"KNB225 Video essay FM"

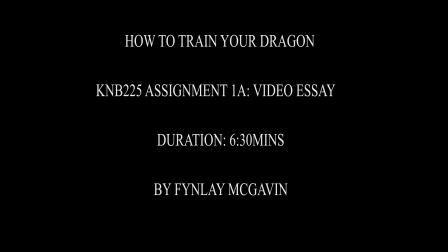[0:01]
Produced in 2010 by DreamWorks Animation and written by William Davis, Dean DeBlouse, and Chris Sanders,
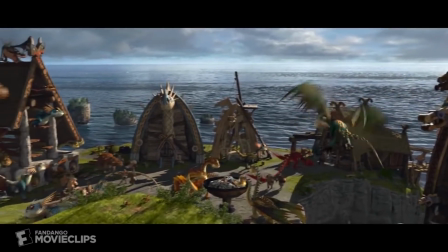[0:07]
and based on Christadina Cowell's novel, the 3D computer-generated film How to Train Your Dragon is an outstanding piece of animated work.
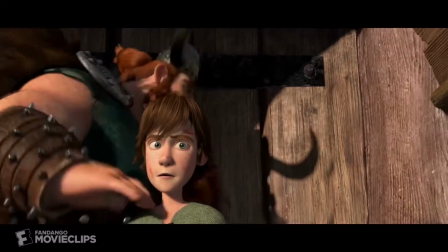[0:15]
Through its use of the 12 principles of animation, it creates as well as embellishes believable characters and their emotions,
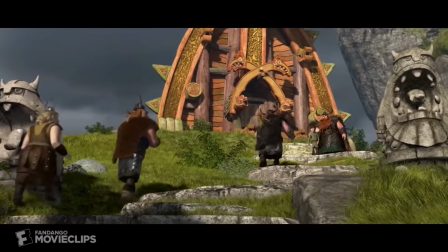[0:23]
so much so that the viewers of this film can distinguishably relate in some way,
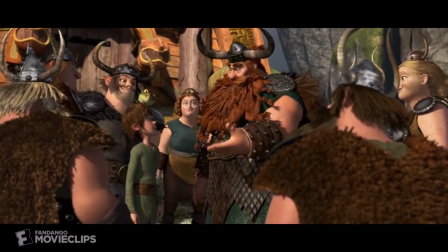[0:28]
shape, or form to any of the characters that are portrayed. In the age of Vikings and dragons on the island of Berk, Hiccup,
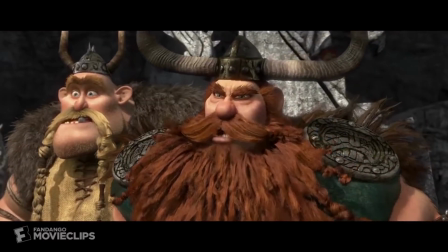[0:36]
a young Viking and son of Stoic the Vast, longs for the day to fight dragons like the rest of his tribe.
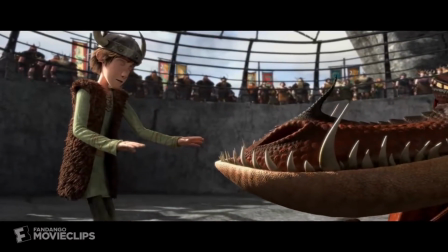[0:42]
However, misfortune always befalls Hiccup whenever he tries to prove himself and is thus shunned by the rest of his tribe, including his father.
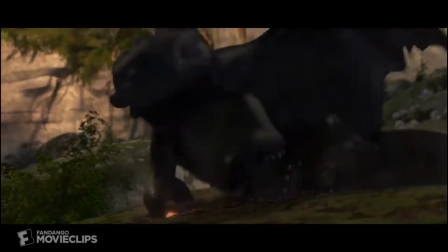[0:50]
Stumbling upon a dragon named Toothless, who he recently injured, Hiccup becomes determined to shed its blood for his tribe, but he cannot follow through with it.
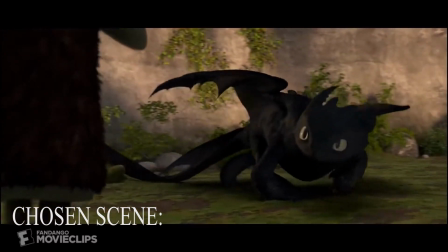[0:59]
As a result, Hiccup is now drawn to the mysterious nature of dragons as he befriends the once frightening and dangerous dragon Toothless,
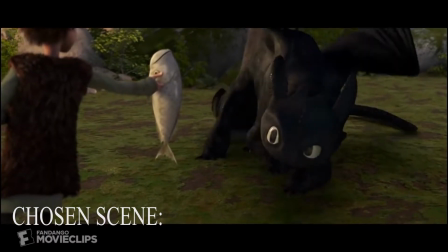[1:06]
and he discovers that the dragons are not all as dangerous as he had been led to believe.
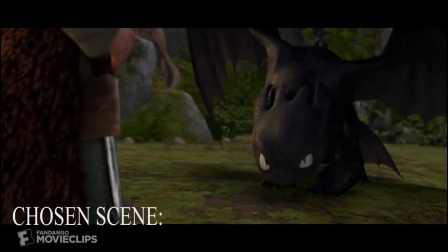[1:11]
Now armed with and motivated by his knowledge of dragons, Hiccup sets out to change the hearts and minds of his tribe, finally bringing peace to the island.
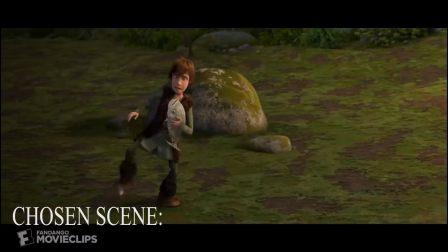[1:22]
Hiccup and Toothless's strong and effective characterization through the use of animation
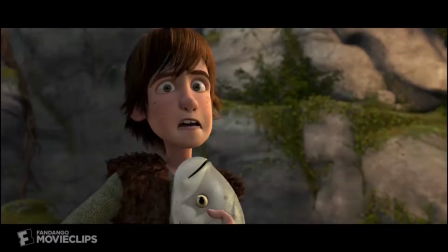[1:26]
principles was crucial in the creating realistic and believable character performance.
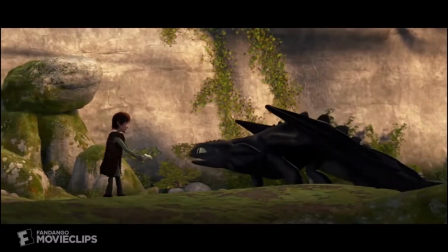[1:31]
For example, creating a stylistic design of both characters and the surrounding environments enhanced the overall appeal of the film.
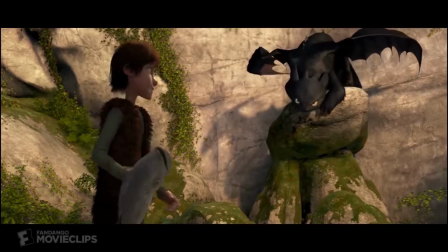[1:38]
In this scene, as Toothless creeps from the rock and approaches Hiccup, we see that the dragon is cautious,
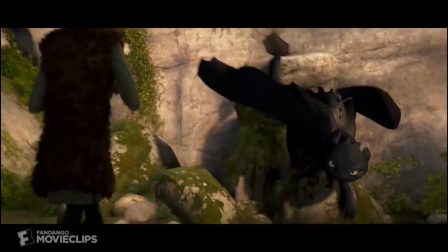[1:44]
careful, but also aggressive when around people, thus giving us an idea of the dragon's emotional mindset.
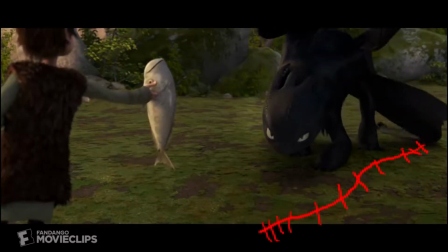[1:50]
As we can see, when Toothless cautiously creeps towards Hiccup utilizing a slow in motion, however,
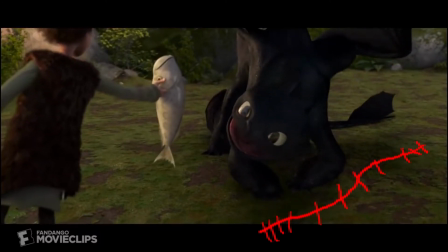[1:56]
in a split second he backs away in a quick and exaggerated but aggressive motion upon seeing that the young Viking is armed,
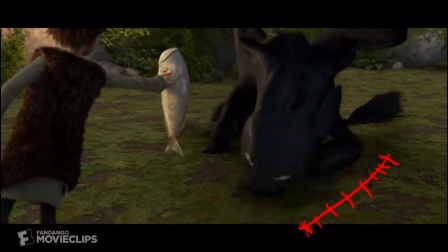[2:03]
after which he solidifies his stance with a slow out.
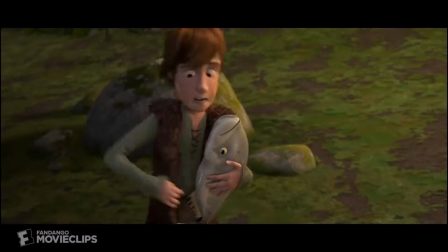[2:06]
Additionally, in this moment of Toothless and Hiccup's emotional expressions, they are further improved with the use of secondary action.
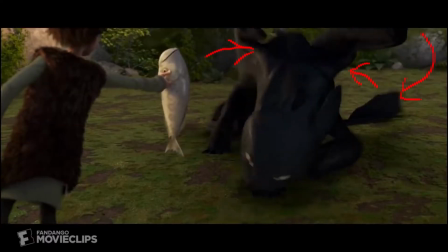[2:14]
An example would be as Toothless backs away from Hiccup,
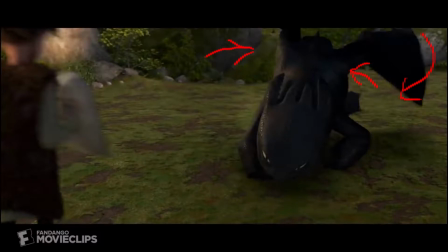[2:16]
his wings and tail move closer to the dragon's center of mass to further emphasize his aggressiveness and defensive stance towards Hiccup's weapon.
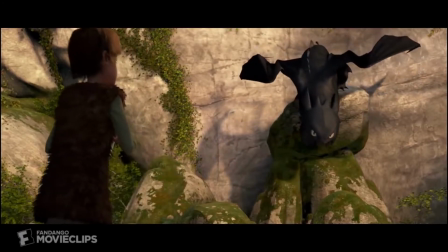[2:26]
Furthermore, timing is a key principle in this scene, as it ties in with both slow in, slow out,
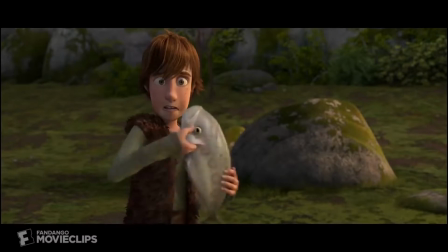[2:31]
exaggeration, and appeal, as without proper and realistic timing, this animation wouldn't be believable at all.
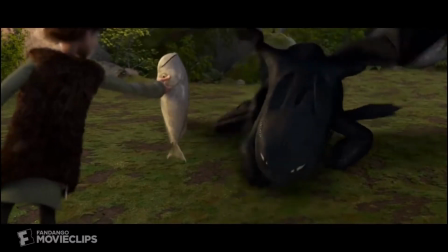[2:38]
From Toothless slowly creeping to his defensive, aggressive stance, they are all the result of timing.
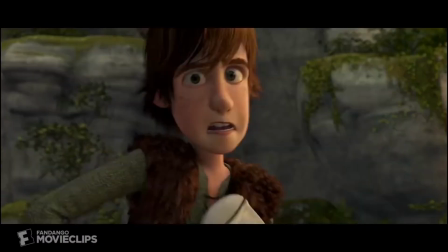[2:44]
With these principles, they effectively enhance Toothless's character and emotions,
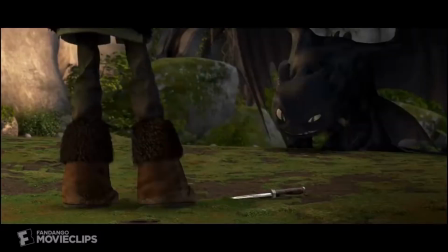[2:49]
as the personalities that were developed were defined more by their movements than their appearance.
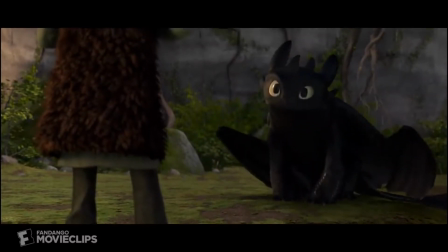[2:55]
Also, the timings of these characters' movements are improved by the use of squash
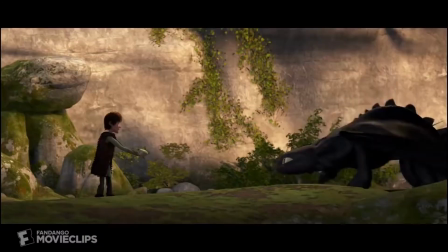[3:00]
and stretch as they help to embellish the emotions and character arcs of both Toothless and Hiccup.
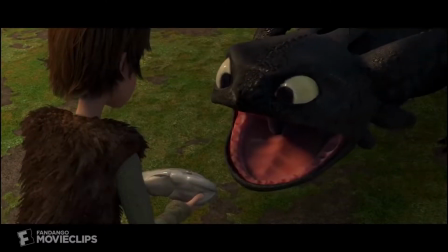[3:06]
Squash and stretch, while being one of the most basic animation principles, is also the most crucial in believable character and emotional development.
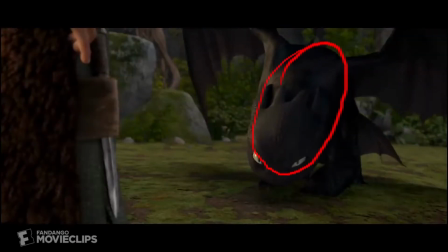[3:14]
When Hiccup holds his knife, Toothless is seen to be squashed close to the ground,
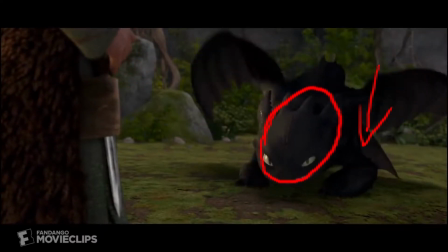[3:18]
as the squashed position can depict the character's or object's form either flattened out or bunched up and pushed together. This emotionally reveals to the viewers that the dragon is tense and preparing for a fight. Furthermore, with the use of anticipation, as Hiccup throws away the knife, Toothless follows the weapon's trajectory,
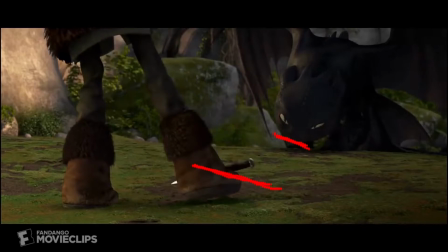[3:35]
leading into a strong sense of invisible anticipation of what he is going to do next, as it's invisible to the eye,
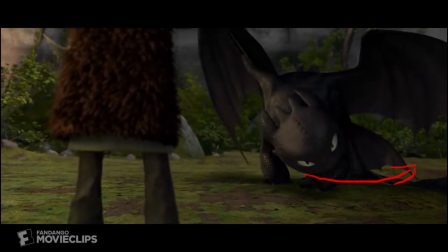[3:42]
but we can feel that something will happen. Before looking back at Hiccup, Toothless again utilizing squash and stretch,
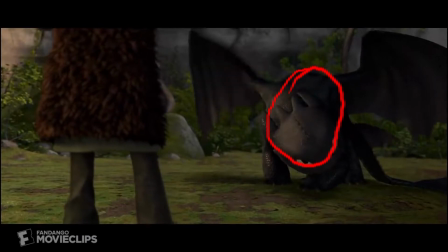[3:48]
stretches back into a more relaxed pose which expertly tells the character arc
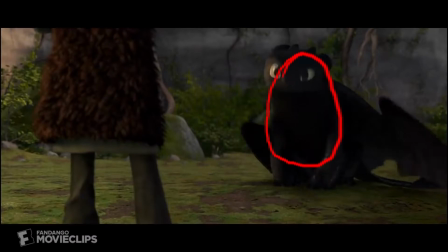[3:52]
of Toothless from a defensive and aggressive creature to a docile and curious dragon.
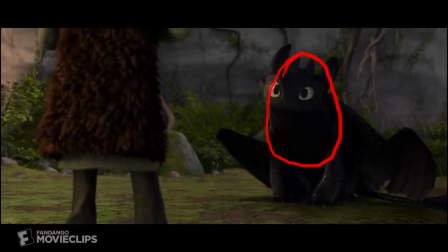[3:58]
This moment is also improved by the staging of both Toothless and Hiccup within the line of thirds, which shifts the focus on the two main competing characters rather than the background.
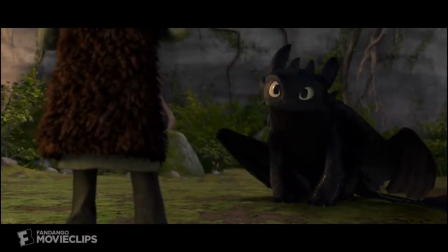[4:08]
In addition to these principles, the characters themselves, particularly Toothless,
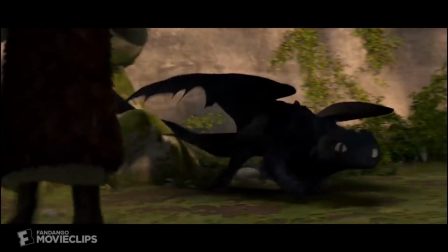[4:12]
are very fluid in their motions and are constantly utilizing an S or C line of action, while also employing follow through and overlapping action.
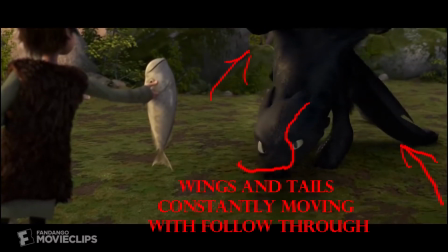[4:20]
The reason for this is that the most difficult thing to do in an animation is nothing, which can often lead to a stagnant and unrealistic character performance.
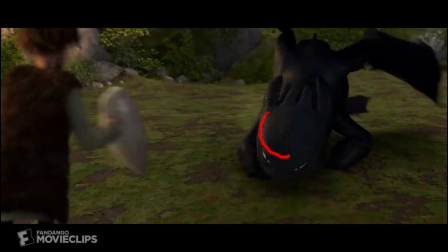[4:29]
Furthermore, no matter how deadly a movement is, it can be made more interesting by adding overlapping action.
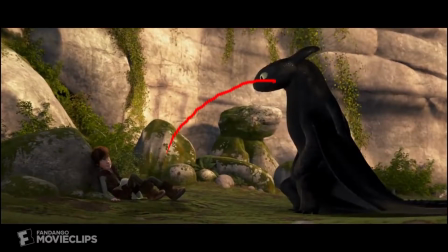[4:37]
As Hiccup recoils from Toothless in surprise as the dragon begins to sit upright like a person, we see the strong application of arcs in fluid motions that further emphasizes and embellishes the believability of these stylized characters,
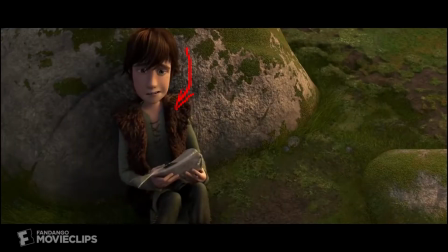[4:50]
as very few organisms are capable of moves that have mechanical precision. Furthermore, these arcs also finish developing the character arcs in the scene, as Toothless shows more human like characteristics,
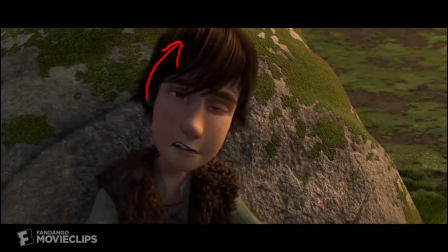[5:03]
and Hiccup shows that while he is still afraid, he is more curious about Toothless.
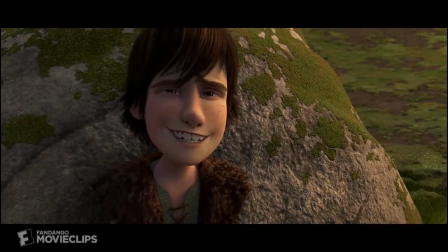[5:08]
This is the reason why Toothless and Hiccup are as believable as they are, despite being purely fictional.
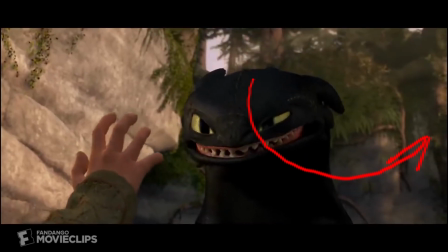[5:13]
For example, Toothless's head follows an arc line of action when he moves off to the side of the screen, or when Hiccup tries to get closer to Toothless.
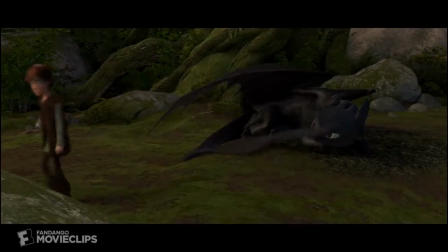[5:22]
However, the arcs are only as good as the way they or how they were drawn, as solid drawing,
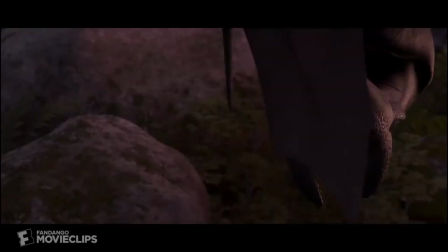[5:28]
straight ahead action, and pose to pose played a pivotal role in the development of both Toothless and Hiccup.
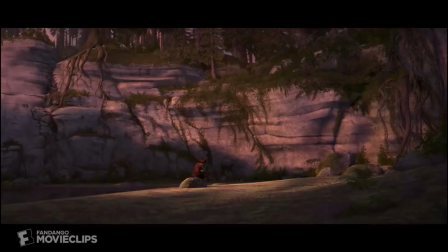[5:34]
The reason for this is that they played off each other's personalities well, with Hiccup being a small, skinny,
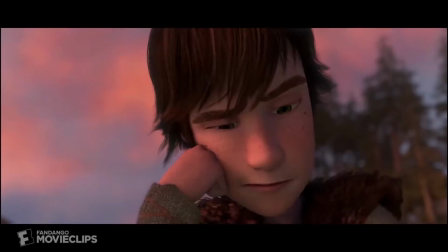[5:40]
but cunning Viking, while Toothless is a large, broad, yet intimidating dragon, which contrasts perfectly.
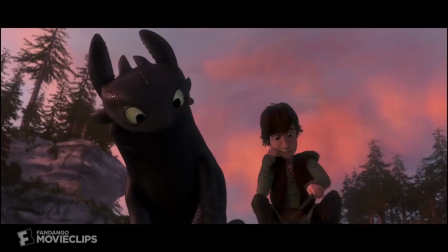[5:46]
As for how the characters were drawn, while we can speculate which method was used based on how well rounded and solid the animation is,
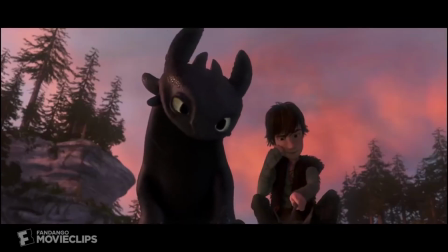[5:53]
with that being said, it can be assumed that the animators used the pose to pose method for the animation.
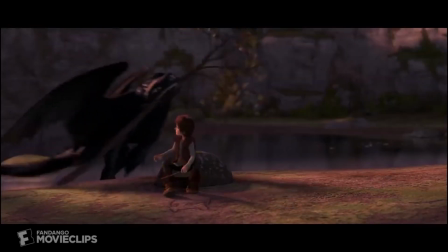[6:00]
Overall, it becomes clear from the scene excerpt chosen from the 2010 film How to Train Your Dragon that the effective utilization of the 12
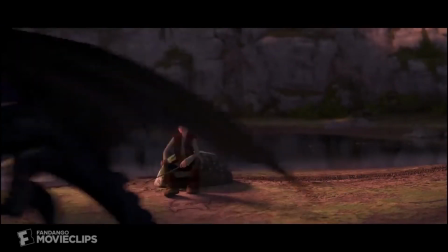[6:09]
principles of animation can develop believable and engaging character animation performances that can be relatable to the viewers of the film.
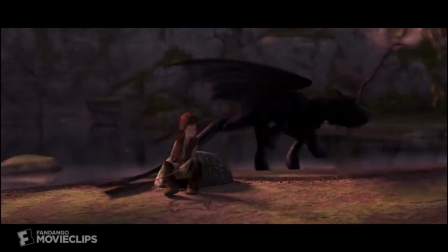[6:17]
These principles have also created clear character emotions and motivations that are essential in the creation of believable character animations.
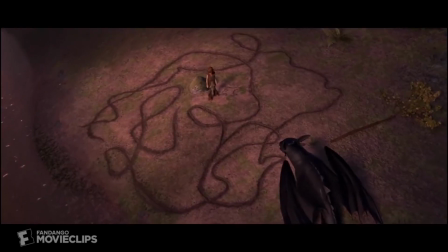[6:25]
Therefore, these principles give this 3D fantasy world of the film and its characters depth and soul.